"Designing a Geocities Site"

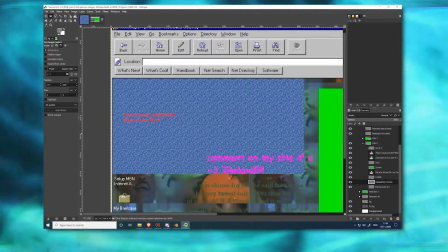(12:18)
In this case, I noticed that one of the websites wasn't working for me aesthetically, so I decided to go back and add a tiling background with texture that was way too small,
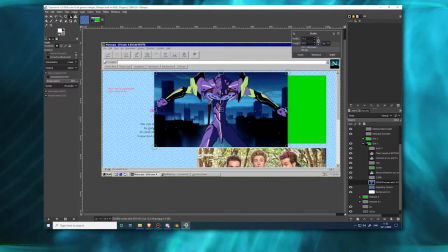(12:27)
since that was something I had seen on basically every other Geocities site I saw.
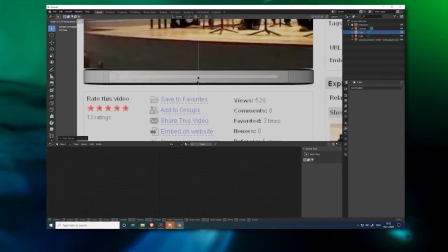(12:31)
The next thing I wanted to do was make some fake user interfaces for the websites and the media players they used.
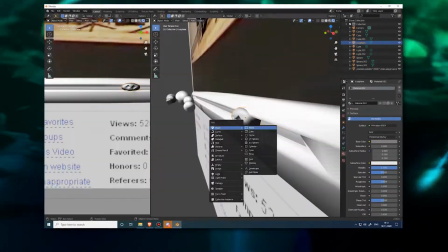(12:37)
I knew I had to make 3, one for each website and then one to put in the corner of the other to look like a music autoplay user interface.
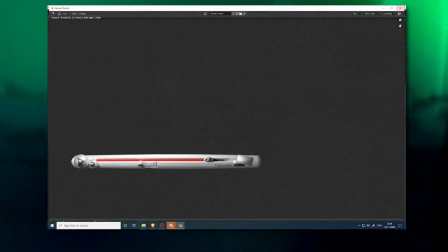(12:43)
I began modeling these out of primitive shapes and a few modifiers to recreate the
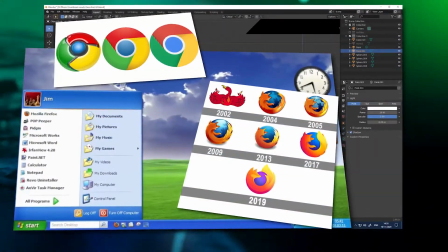(12:48)
pre-2010-ish aesthetic when people tried to make fully rendered works of pixely art instead of the flat user interfaces with subtle gradients that we see a lot of these days.
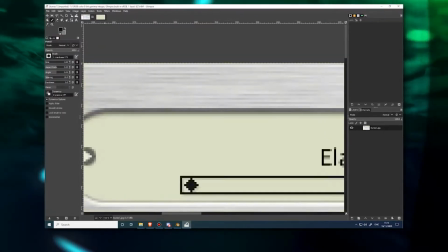(12:56)
I made a lot of metallic textures and even went to a little bit of an extra step in making a real LCD screen for one of the players because I could and nobody was going to stop me.
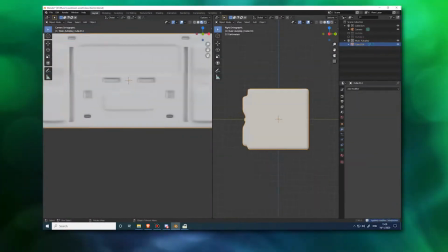(13:05)
By the time I had finished all of this, I was feeling kind of tired and I wanted to start seeing the fruits of my labor.
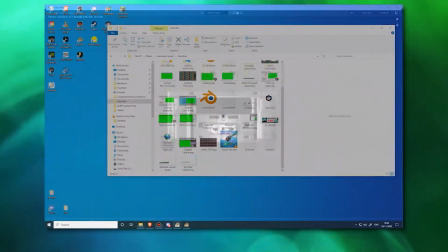(13:11)
I began importing everything into After Effects,
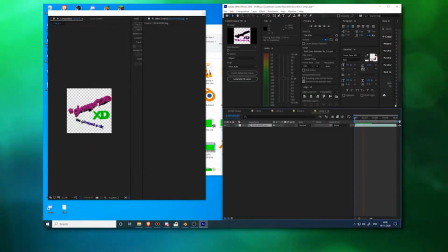(13:14)
including a clip of Cowboy Bebop I had snatched a little while ago because I knew that anime featured in a lot of certain Geocities cultures.
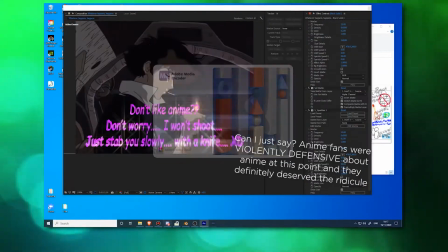(13:21)
I made a glittery texture, attached it to some text I found at an archived forum, and began rendering everything out with the JPEG 2000 preset I had worked out earlier.
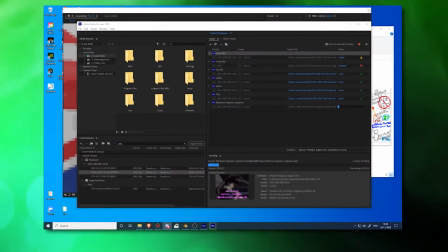(13:29)
With the GIFs nicely compressed and finally moving, I decided to set up my OBS system to see how it would look all together now that I had most of the pieces.
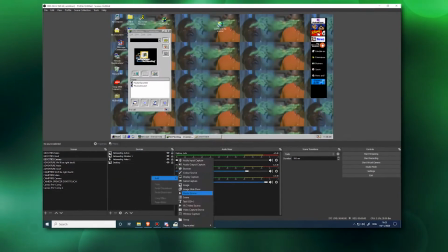(13:38)
This step was fun for me because I finally got to arrange things in the space for the first time and see how they overlap.
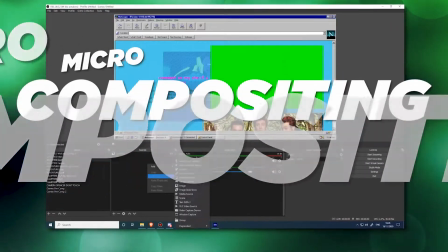(13:44)
I also got to do some micro-compositing by making subscenes in OBS with certain assets
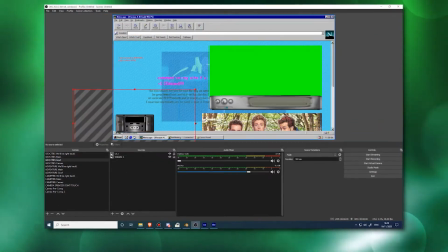(13:49)
in them for the purpose of moving windows around the screen without needing to move several assets individually.
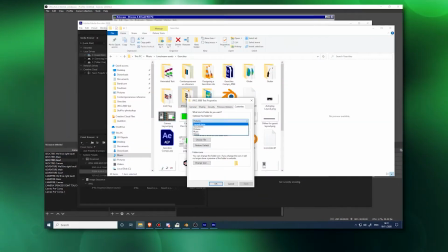(13:54)
While setting this up, I discovered that OBS didn't natively support JPEG 2000 files,
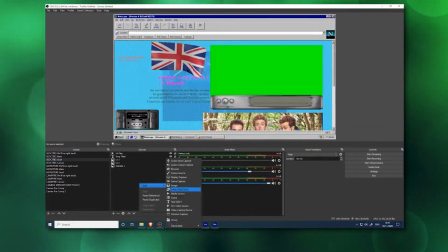(13:59)
so I transcoded them into ProRes 4444 real quick and began putting them in.
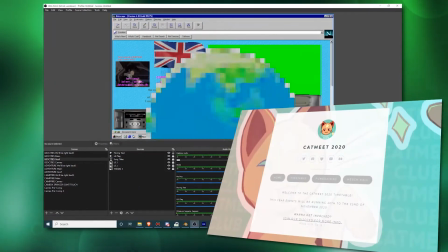(14:04)
Once all of that was done, I called it for the day and decided to go attend a Cat Meet, a virtual Warrior Cats convention that I had been invited to for a panel.
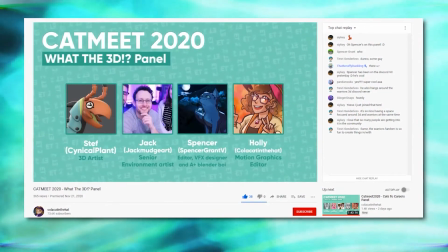(14:12) Okay, so could you maybe tell me a little bit about how you got into doing 3D? There's this absolute bastard that I knew in high school
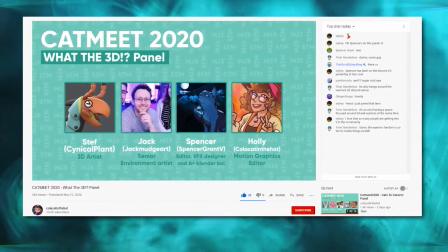(14:23) called Ryan. I think if there's any guy that I could see myself getting settled down and married to,
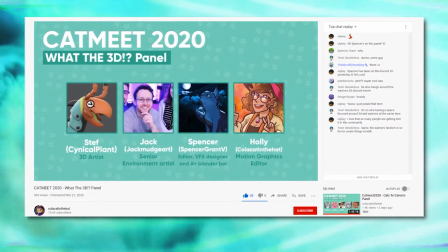(14:28) living in a log cabin, just being platonic hetero BFFs for life, it would be this guy.
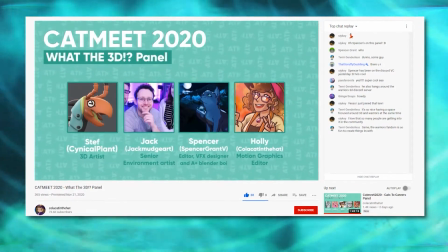(14:34) A little while ago, when we got back into touch, he mentioned that he was learning Blender.
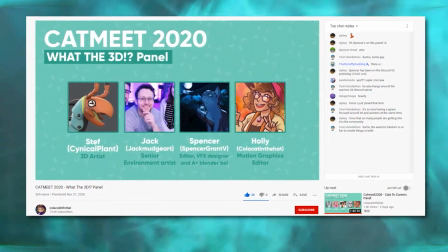(14:39) And he was showing me all the cool stuff that he did in it. And I wanted a way to be closer to my lovely bastard husband.
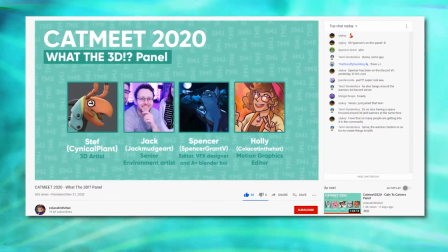(14:46) I decided to start learning some Blender as well so that we could have that to talk about a little bit.
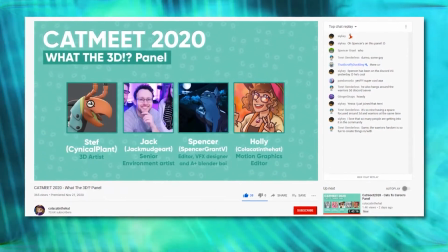(14:51) Ah, awesome. I can't believe your origin story is like the power of friendship.
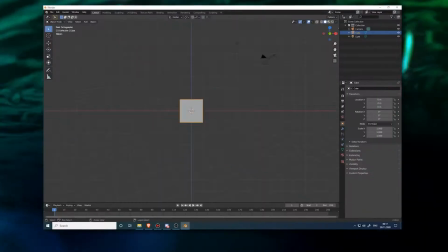(14:56)
I mean, the next day, I got started on some of the finishing touches.
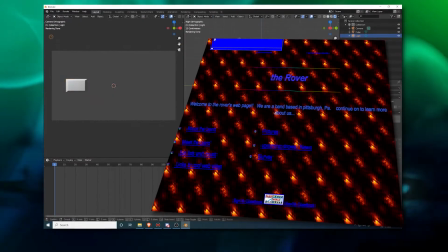(15:01)
I saw that a lot of sites on Geocities had little stickers and text boxes advertising certain browsers, products, or opinions of theirs, and I wanted to recreate them.
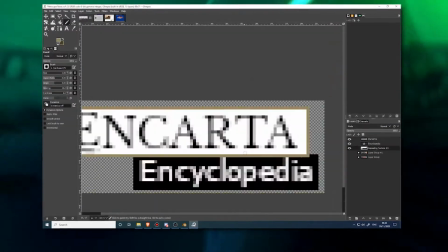(15:10)
I made a rudimentary box in Blender and then designed some banners in Glimpse. I brought the banners in, fit them to the box, and began exporting them.
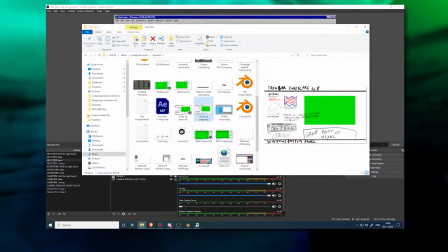(15:17)
After testing them in OBS, I decided to make one more that claimed the website was created in Notepad,
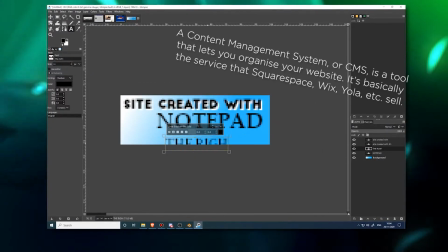(15:22)
which was a source of pride in the days where content management systems were only beginning to be introduced.
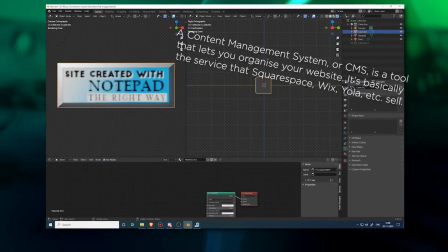(15:28)
I point this one out in particular because it's a good example of how you can combine multiple compositing tools in Blender.
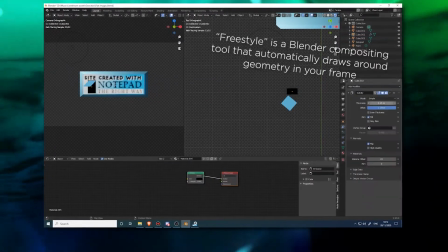(15:33)
I wanted an outline for my notepad-like objects, so I outlined them with the Freestyle tool, which then got crunched into the pixel art with my node tree.
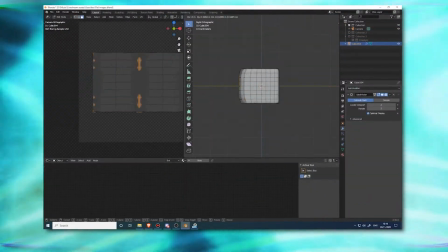(15:41)
Once that was done, I designed a visitor counter really quick and one additional animated GIF to fill up the rest of the space.
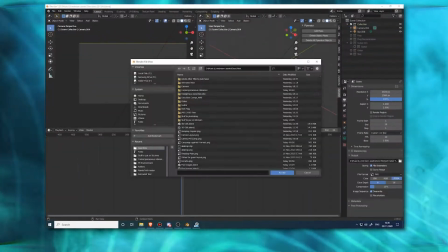(15:47)
But then I came to a realization. This stream could have the best assets in the world, but if I can't deliver a quality experience,
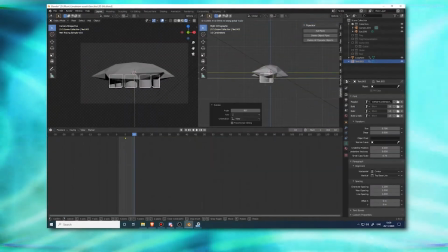(15:55)
then people would quickly tire of the silly gimmicky visuals and I wouldn't be able to maintain interest for very long.
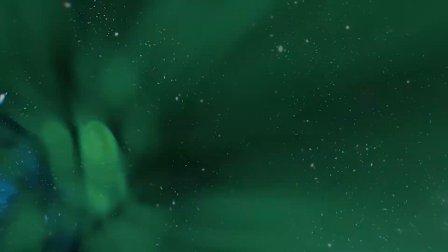(16:00)
I invented a time machine real quick to go back to the previous Saturday and reach out to some of my musician friends to ask if they could cameo through pre-recorded videos.
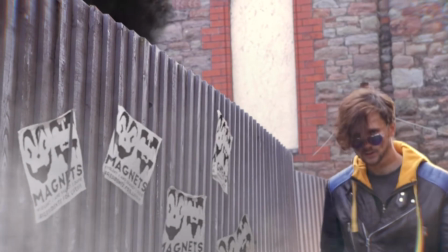(16:08)
I also managed to stop the US election tampering that resulted in Violent J and Shaggy 2 Dope being sworn into office.
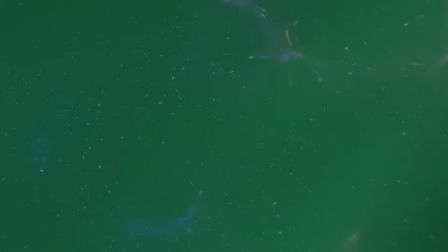(16:15)
That doesn't happen anymore. You're welcome. I traveled back to the present and received the videos from my friends.
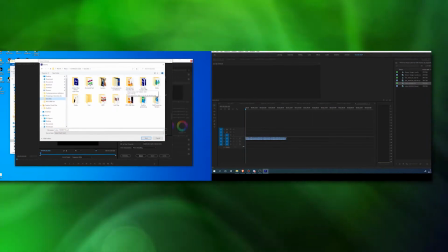(16:20)
I brought them into Premiere and exported one of them as an MP3 for later.